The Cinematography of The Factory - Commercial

Hey everyone, my name is Matt Workman, and in this episode of Cinematography Database Show, we're going to be breaking down the cinematography and virtual cinematography of a commercial called The Factory for a brand called Jean-Paul Gaultier, a French perfume commercial. So the reason I'm breaking this particular one down is because the company behind the visual effects dropped a really beautiful behind the scenes, and I think it's going to be really relevant for cinematographers that are just getting their feet in the industry or maybe are looking to get into the industry to understand how cinematography and virtual cinematography interact. Now, a commercial like this, you might look at it and be like, oh, it's all visual effects, but it's an incredibly relevant way of shooting, and it's something that I really want to help people understand and learn how to do because it's a great way to make money in the commercial space. And when you look at movies like Avatar, you look at Life of Pi, you're looking at Jungle Book, you look at movies like that, especially, this type of shooting is in demand. It's only going to increase in demand. If you want to work on a Marvel TV show someday, this type of shooting, very important. So to break down what else is going to happen, we are going to answer a question. I'm going to try to do that on every episode now. And in the middle for our tea break, which is coming back, we're going to look at really quickly some of the stuff we've been up to in Cinedesigner, and just to give you a sneak peek at that. And then we'll finish up by breaking down the virtual cinematography and the live action cinematography. So let's get right into it.
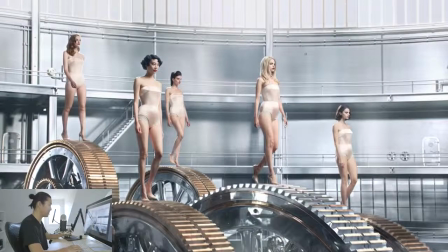[1:36]
So here we are. This is one of the best stills I think from it. I really like it. And this is the type of lighting that we're going to look at. And this is what we're going to be breaking
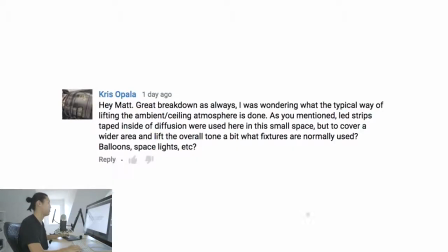[1:48]
down. This is a preview of it. So let's get to our first question here. So the first question is from Chris Opala. Hope I'm pronouncing your name right, Chris. Thanks for writing this comment or this question. It says, hey, Matt, great breakdown as always. I was wondering what the typical way of lifting the ambient ceiling atmosphere is done.
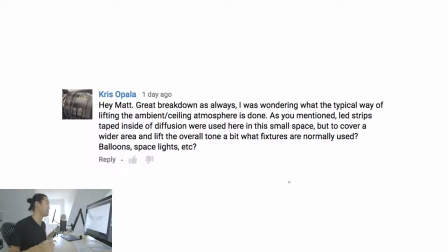[2:03]
As you mentioned, LED strips taped inside of diffusion were used here in this small space, but to cover a wider area and lift the overall tone a bit, what fixtures are normally used? Balloons, space lights, etc. This was a question during the Justin Bieber video where we talked about ambient and key.
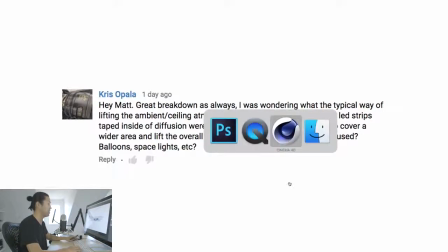[2:18]
So I'm going to address this right now, and guess how I'm going to be doing it? We're going to be doing it in Cinedesigner. So here's a shot.
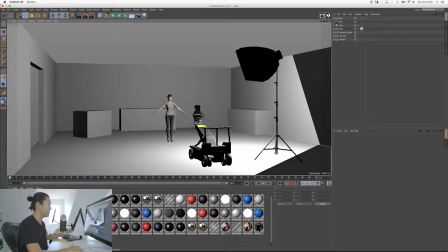[2:25]
Here's a scene I think that we're all pretty familiar with. So we have our camera up. We're in this room, and in this case, it's like a built stage. And this person's being keyed by a 1K with a medium chimera.
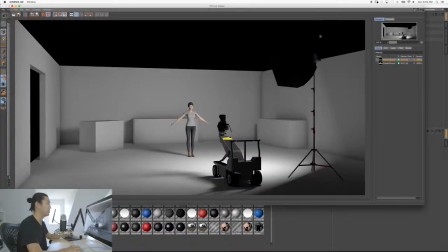[2:36]
Shout out chimera. So let's take a peek at what that lighting would look like. This is essentially what the lighting would look like with that scene. We have the one chimera on, and we've got this one nice singular shadow. It's kind of a very frontal commercial angle for the lighting, but there's still like a nice shadow side, which is cool.
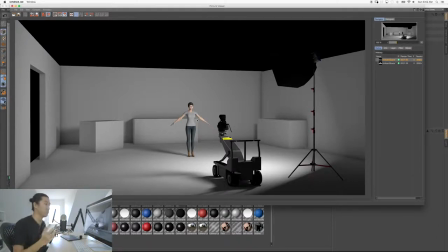[2:52]
But we want to raise the ambient overall. Like, say this is feeling a little bit dark. We want to go for that more commercial look, just brighter overall. And what we don't want to do is add another light on the other side. A lot of people are going to add a light on the other side of the scene and start shooting that back towards them. That's going to actually introduce problems. You're going to get double shadows. That's what Roger Deakins calls a light sandwich, is when you do
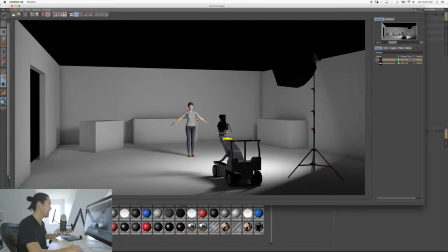[3:11]
that. What you want to do is you want to add an invisible light. You want to add invisible lighting, which I call ambient lighting.
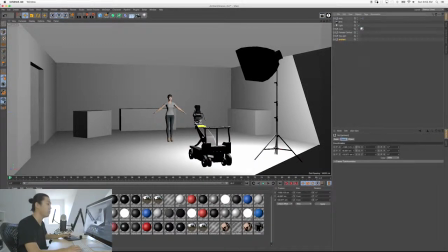[3:18]
People call it different things. So I'm going to show you one way to do that in a studio setting anyway.
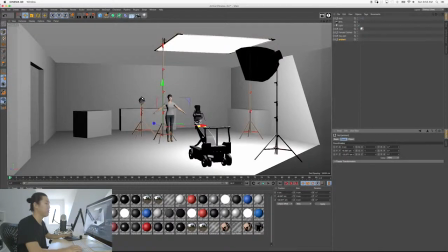[3:23]
So let's bring in our ambient light.
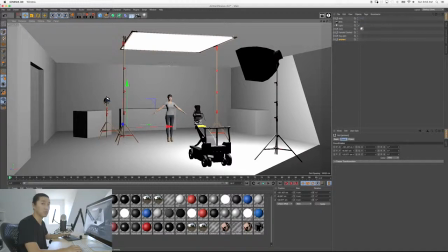[3:25]
What this essentially is a 12 by 12 ultra bounce overhead, and we're going to bounce another 1K or 2K into it. And what that's going to do is that's going to fill up this frame, and this frame acts as a light, and it's going to evenly push light out straight down and all around the room.
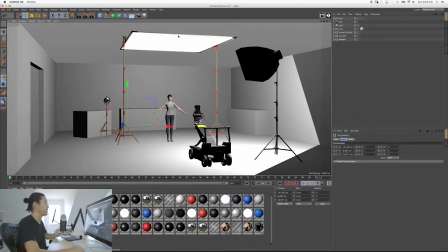[3:40]
And that's how you do ambient lighting. In this case, I have two combo stands holding it up. But you obviously, if it's a wider shot and you want to move around, you could just tie the ultra bounce to the ceiling. Or if you're in a practical location, just actually bounce off of the ceiling with a light.
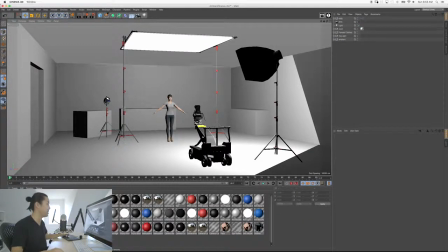[3:56]
Make sure that you're going to flag this light from getting any direct light on the people. I haven't shown that here, just to keep it a little bit cleaner. But this is one way to add that invisible ambient light. And let's see what this looks like. Here's our lighting with just the chimera.
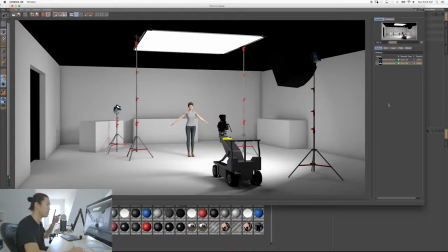[4:09]
That's the lighting with the ambient on. So look at the lighting around the room. Look at the background lighting. Look at the walls. See how everything gets a little bit brighter? But you don't actually add any more shadows because the shadow from this is going down. The angle is going into the ground, and you typically don't see it. So this is a way of adding ambient light to the scene.
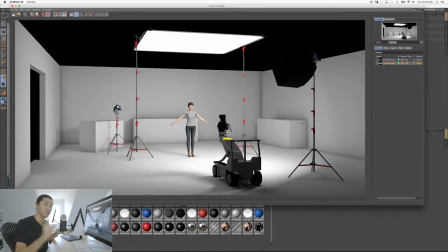[4:27]
In the Justin Bieber video, he made the ambient a color, and that's a way of invisibly adding color to your scene as well, is to bounce into the ceiling with a light. So this is one way of adding ambient, and in this breakdown, as we go back to talking about The Factory,
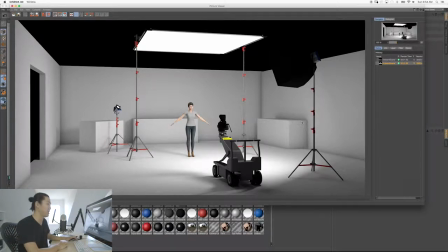[4:41]
the Jean-Paul Gaultier commercial, we're going to look at other ways of adding ambient, and like he kind of called out, those are space balloons and they are space lights. That's what you're essentially doing with those, is doing this. And I typically am a bounce person. I like to bounce for my ambient, but you can do it many ways.
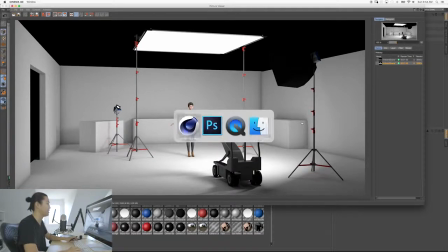[4:56]
This is not the only way to do it. This is one way to do it. I hope that this has helped you in that way. Let's just look at it one more time. Just the key light with ambient. Just the key light with ambient. Hopefully that helps. So let's get back into this breakdown.
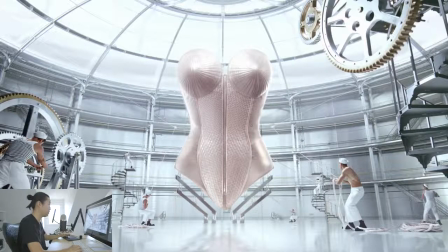[5:10]
So this shot here is one of the wide shots, and it's pretty cool, but you look at it and it's like, okay, I've seen Willy Wonka and the Chocolate Factory, the remake, and I've seen, like, this looks like, not the Polar, kind of like the Polar Express or something like that.
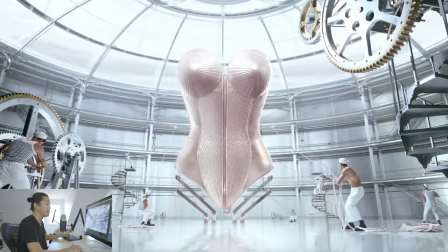[5:24]
You can tell that a lot of this is not going to be real. So what is real? Just looking at this, you can tell that, why didn't that show up? Oh, brush. Oh, I'm in the wrong brush. My bad. So we have this guy, you're real, you're clearly real, you're real, you're real.
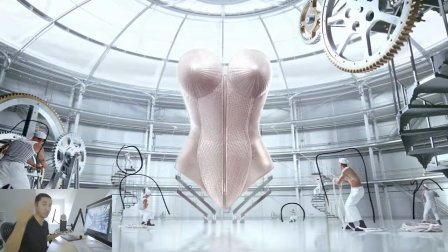[5:39]
But how do we go about setting up this kind of shot? I think people are like, oh, it's green screen, and they check out, but there's actually a lot that goes into this, and there's actually a lot more than you might think is real.
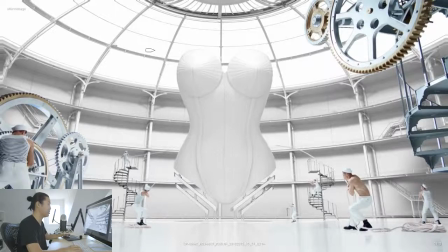[5:48]
So let's break this down. Here's the comp where you see, like, okay, this is what CG is, this gray stuff, and you can see some of the CG lighting when you do it like that.
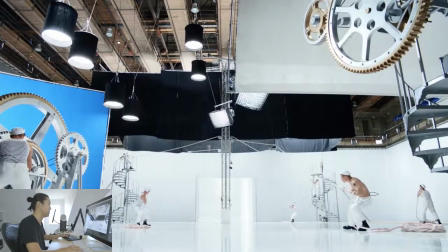[5:57]
And this is the actual behind the scenes. Now, this is my jam. This is like what I do. This is what I love to do. Many of my commercials go this way, and I really enjoy it. So let's quickly break this down. I guess black is going to be our friend here.
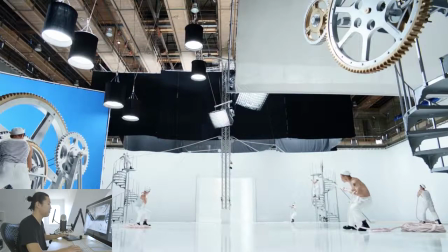[6:12]
Nah, let's pick green. Maybe this is the wrong color. So clearly the floor here, the horizon, pretty easy to call out here, is right there.
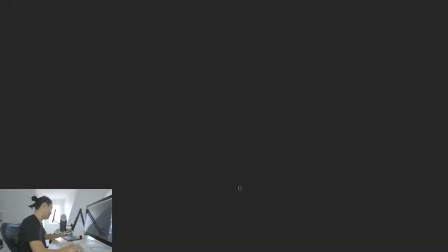[6:19]
So the camera is fairly low to the ground. Okay, what just happened? Sorry about that.
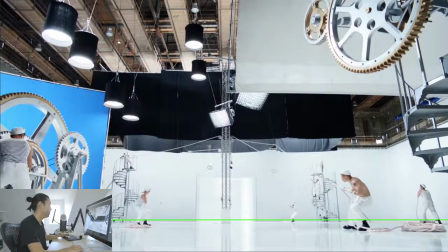[6:28]
We have to pull this back in, and we're back. Sorry about that. So we have our shiny floor. The camera is very low to the ground. Having the horizon this low means the camera is low. We'll have to talk about horizon in a more objective way eventually.
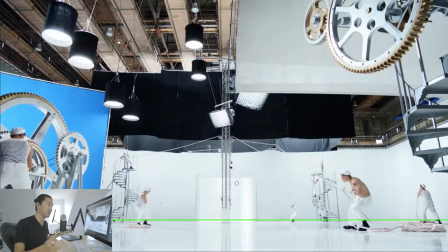[6:42]
But we have to look at what the goals are here with this shot. This shot sets the stage for a lot of the lighting moving forward. Now, clearly they have this framed with this big negative area. They know that something big is going to go there. So someone had to plan that. We'll talk about that soon.
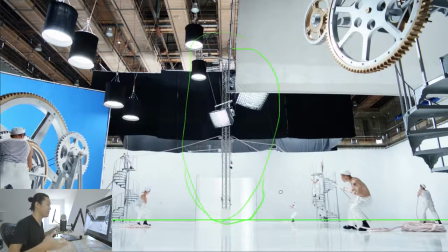[6:57]
But we have the guts of the scene, the shot, the photography of it, the angle, the perspective, that is laid out in live action. You have to get that right, first of all. These people are also being lit. So let's talk about that lighting. In this scene, the way that they add ambient is with space lights, and they're putting black skirts around them.
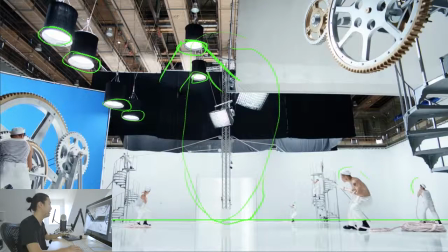[7:14]
So this light's only coming out at probably around, I'd say, a 70-degree angle from these space lights. And that's going to push ambient light straight down, which brings the whole lighting of the scene up. But you don't really sense the shadows, so it's kind of an invisible ambient.
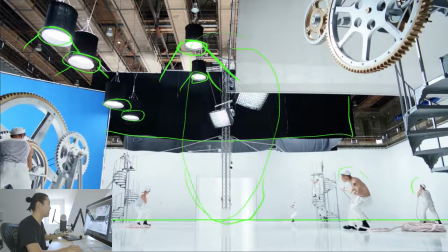[7:26]
That's what space lights are usually doing. In here, back in this big old box, and what we have here is teasers, 12 by 12 teasers, which I have these in Cine Designer. In there is more space lights, and it's putting more ambient light to hit these guys on the stairs in the back. Now, we also have these two, I would say, 5Ks with medium chimeras with grid.
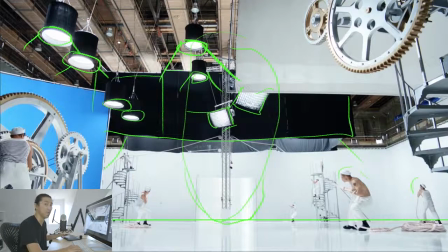[7:45]
So without the grid, the beam would probably be coming out almost close to a 180 degree, but with the beam, it's more of a 60-degree angle from there. These are going to be edge lighting that, and it's going to be edge lighting you. You seem to be getting just mostly the ambient.
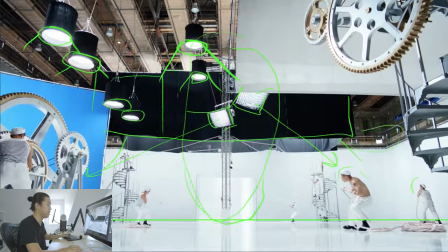[7:58]
Now, the other things to call out as we move on here are we have these lights back here. These are cyc lights of some sort. They look like sky panels or something like that, honestly. And what's surrounding this entire set is a big white, massive
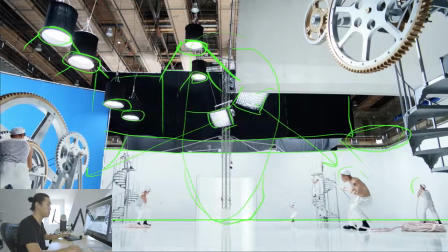[8:12]
white cyclorama that's being held up by triangle shots, and those are being front lit by those cyc lights in the back. Also, to isolate this element here, because it's all shiny and beautiful and they actually built it, they have a blue screen behind it.
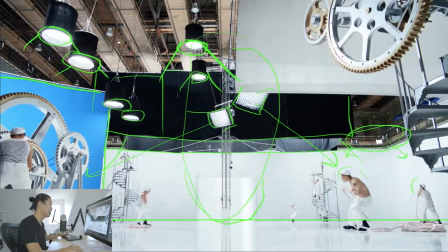[8:26]
And I believe that's Digi Blue. I didn't do my research if it was Digi or not. But this is going to allow the compositors to cut that out.